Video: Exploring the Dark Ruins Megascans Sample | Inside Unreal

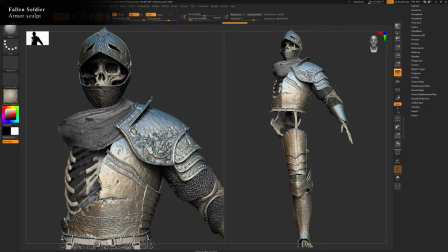1744s
So I basically had to like repose him into his final resting position directly in UE5 using the individual elements exported out of 3ds Max. The only pieces that wouldn't adapt to being reposed would obviously be the clothes and the chainmail under the armor plates.
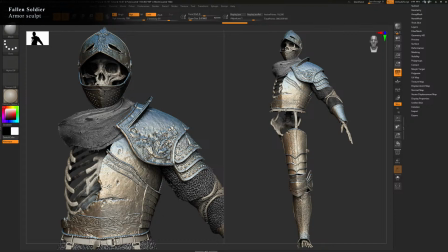1760s
But after posing him, it was pretty straightforward to like bring the posed asset, export it out of Unreal, bring it back into ZBrush, do a quick chainmail pass, and then bring that back in to have the clothing align with his pose.
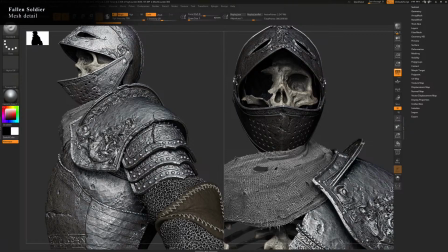1775s
Here's just a close-up of some of the surface treatment directly on the sculpt. I find it makes it a lot easier to basically sculpt the surface treatment directly into the high poly asset. It makes your life easier when you're doing texturing, for example, if you can just get each surface feel like its actual intended surface in the sculpt,
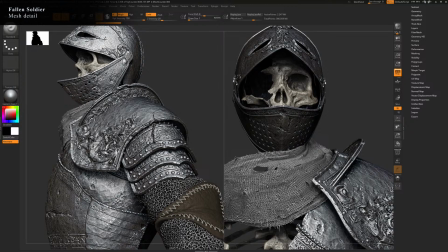1793s
like bone should feel like bone, heavy forged iron should feel as such, and leather and fabric should feel like they do as well before bringing them in for texturing.
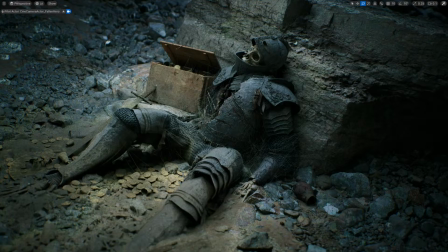1803s
Here's the posed asset directly in UE5 with a couple extra details like dust, cobwebs, even some plants and mushrooms sprouting out of him, make it feel like he's been here for a really long time.
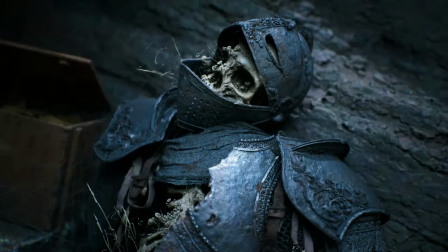1813s
Just a close-up of some different lighting. You remember when you made that block out in like a day, and I was like, that looks great.
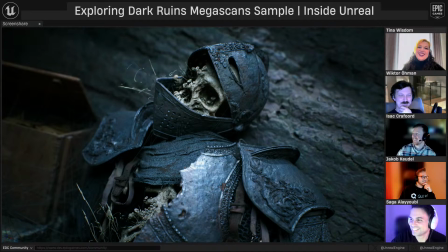1822s
Job's done. And then like you come back with a modular skeleton that's anatomically correct, and yeah. No, you guys don't want to see that block out. That was terrible.
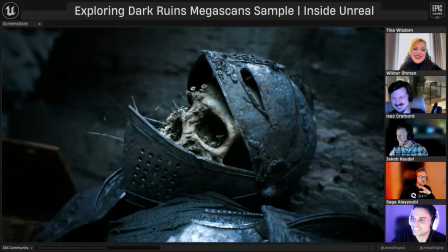1835s
It has to be mentioned that this went way above the actual ask. Like the initial plan was maybe we just have a few bones and like a piece of armor, and that snowballed into let's have a dude in armor, but it can be really simple. And then Saga just came back 2 days later to like, yeah, so I made this entire modular thing.
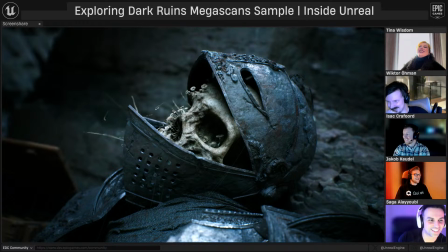1854s
It wasn't 2 days. Felt like it. It was extremely fast. And a joy for us to kind of witness because it leveled up that section. And especially things like that in such a big environment,
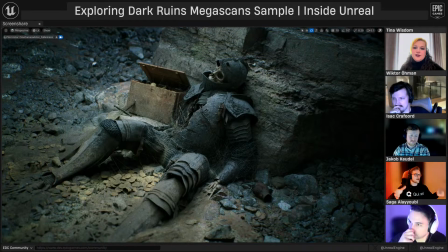1869s
they help so much for scale because we can drop in wooden crates or coinage however we want in all of the corners. But you still don't have any real concrete reference for that. Like that coin might as well be, I don't know, 20 centimeters in diameter, or like 5 centimeters.
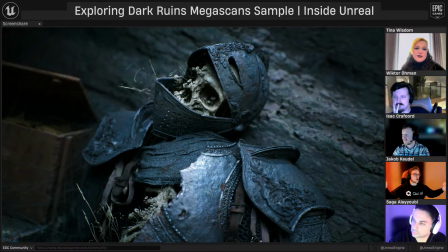1886s
And that wooden box could be 2 meters wide or 30 centimeters wide. Yeah. But as soon as you get something human in there, like it levels up the space and makes it really readable. But so you don't know, Jacob, you don't know if this dude's 5 foot tall or 7 feet tall. Yeah. I mean, if it's really tall, then it just levels up the rest of the environment.
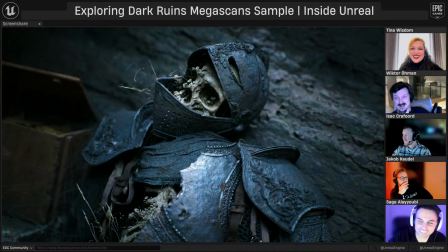1905s
So I'm just still going to take it. No, but I'm really, like you said, Jacob, like I'm really happy you made this and put him where he is because it helps so much with the storytelling because you go into this hallway and it's just enormous, right?
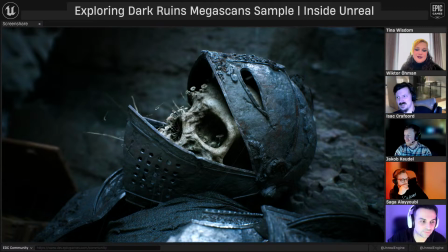1919s
It's like, was like 5 meters tall or something. And then you go a little bit further in and you see this little dude sitting by a rock and like, oh, wow, this really is a massive place. It's, yeah, especially if you're playing with first person camera without like a character or a mannequin, it's really hard to tell scale for sure.
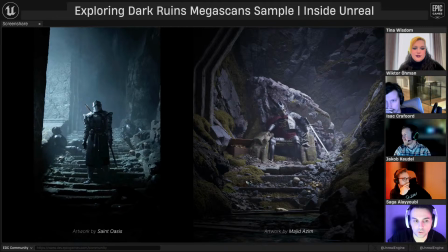1935s
Yeah. One last thing I wanted to show is a couple of examples I've seen online by other artists reusing some of our stuff, which made me super happy to see. Like people have gone really creative and just taken our assets, not just the character, but also the environment and just completely done their own thing with it. And I think these are a couple of really awesome examples.
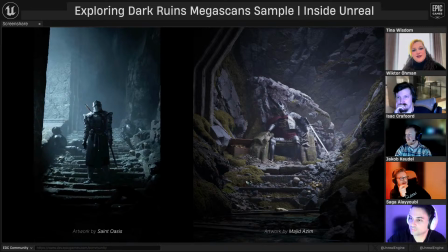1956s
This is like the thing that makes us go, yeah, okay, cool project, good project. Like that was a success. When you see other people get inspired by you having fun in the engine and coming up with something,
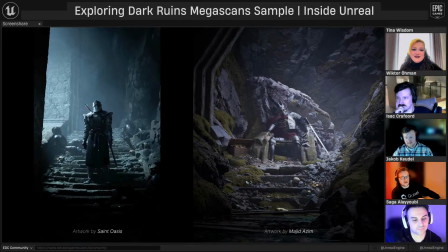1971s
and then people take that even like way further than you initially thought, or make it fit into their own unique thing. That's super enjoyable. Yep. That's it for my section, Tina. No. That was pure polish.